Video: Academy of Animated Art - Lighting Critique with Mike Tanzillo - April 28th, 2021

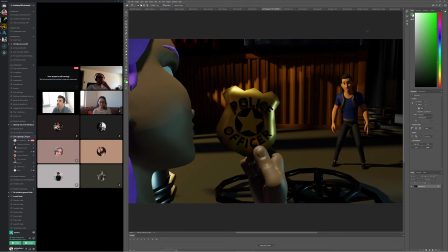[12:25]
Sounds like a plan. Great. All right, let's close these. All right. So next up we have Mindy.
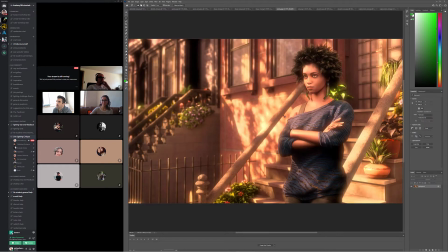[12:39]
All right. Mindy, you made me laugh with your fingers crossed thing on your post. That was very funny. It was just like, all right, here's my submission. And I was like, oh, I know that feeling. It's going great.
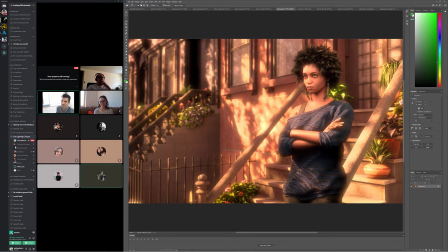[12:53]
I think your fingers crossed worked. I think it looks good. Yeah, just because I've been doing a lot of tweaks back and forth. Yeah. No, it's totally, yeah.
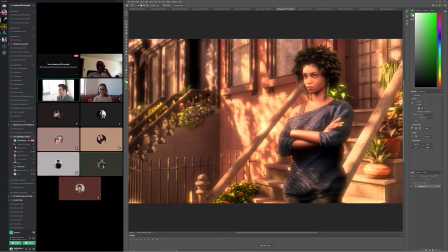[13:06]
That's the way. Whenever I shipped a shot or final a shot on an animated film, it was never like, I did it. It was like, oh, thank God it's over. Like, that's always like the feeling that you end up having. Yeah. It's always like, oh, thank God that's over. Okay, what's the next one? Here we go. But in a good way.
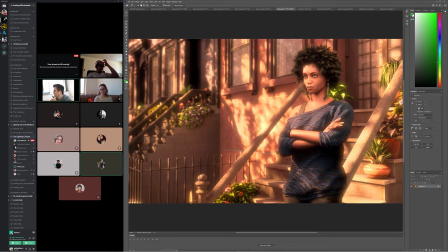[13:25]
So yeah, I think we're good. Does anybody have any notes on this? Are we ready to clap? Let's do it. All right. Good job, Mindy. Yeah.
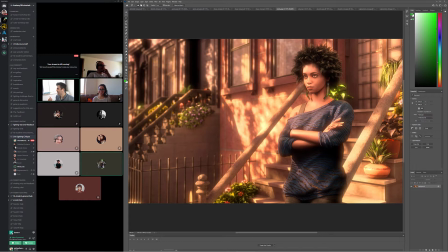[13:38]
If you have any other tweaks, let me know. I'll add this to the Hall of Fame. If not, just message it to me, and then I'll make sure to add it later today. Yeah, I think I'm good with it. Okay. I will do that myself in a little bit. All right. Sounds good. All right, Good thanks. job. Yeah, you're welcome. Leave that open. Ruby.
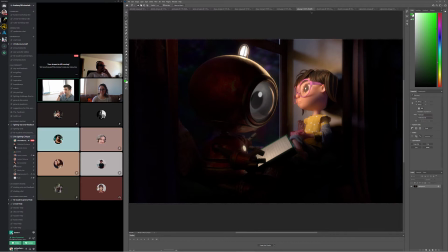[13:56]
So this is, again, overall it's looking really, really good. The only thing that I am seeing that I would do is I would just brighten the source of his chest lamp a little bit more.
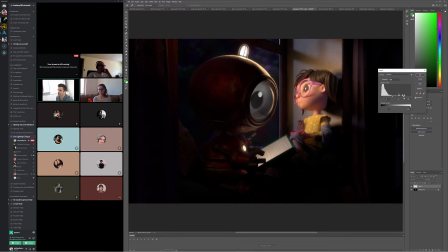[14:13]
Just because it like, if it's a light source, it should just be kind of in that range, you know what I mean? So it's just like kind of glowing. It doesn't need to be super distracting or pull us away from anything, but just a little Iron Man-y looking light source in his chest would be.
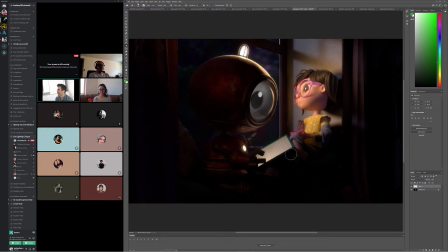[14:31]
It's like baby Iron Man now because he's got this. Yeah. But I think the rest of it looks good. Maybe, again, we're getting into super nitpicky territory,
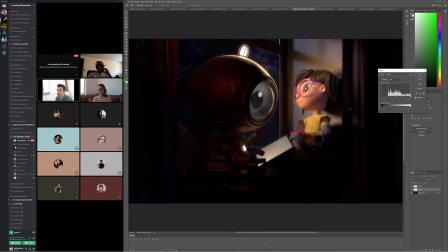[14:46]
but I'm wondering if I wouldn't just get that pupil to be a touch darker. Okay. Just because I
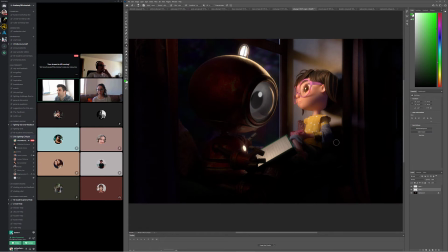[15:00]
always like, for even, like, kind of, not regardless of the lighting situation, but well, almost. Like if there's a little bit of like if there's cloudiness over the pupil,
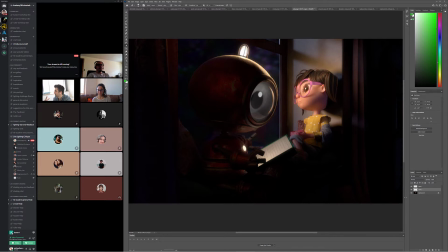[15:14]
it kind of makes the character feel a little bit in a haze. And so I just like to, and we can just dial this in a little bit more, so it doesn't have to be quite that stark. But I try and keep that darker, so it makes the character seem clear-eyed and wise, or
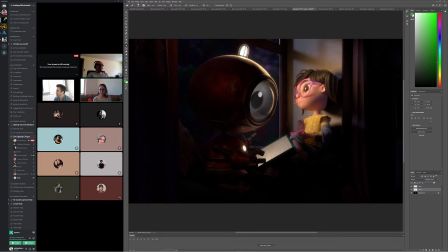[15:31]
just a little trick. Yeah, I did dark it before in one of the previous reviews. You mentioned that, and I did. I think that might be actually for the diffusion. Maybe? Oh yeah, I think that's it. So probably. So I think you can. Okay.
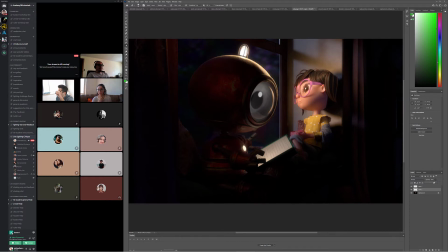[15:50]
I think you can just like paint it out or just roto it out in just that area. That's good though. Good job. Yay. All right. All right.
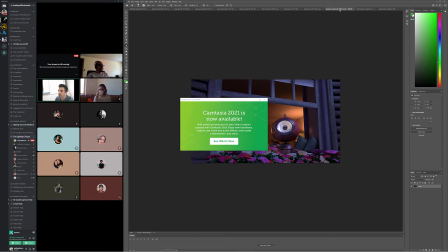[16:02]
Next up. So this is your newer version and the pre. Oh wait. I'm sorry. This is. Thank you, Camtasia, for updating me right now in the middle of the thing.
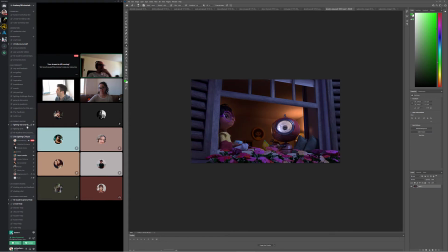[16:12]
Actually, I just sent the actual previous one from the last I see. session that I was part on.
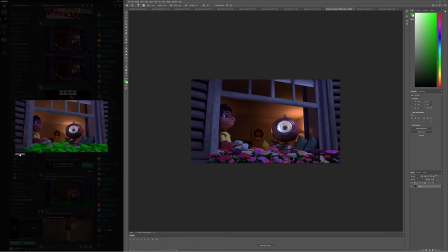[16:19]
Yeah. Let's see.
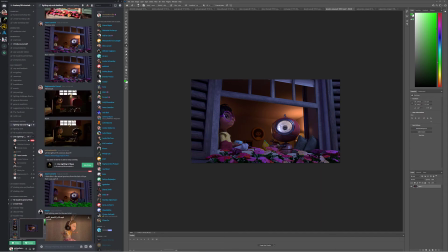[16:21]
Yeah, that one, it was just I had saved to compare the versions on my end.
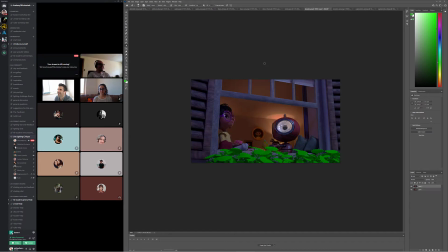[16:28]
All right. Yes.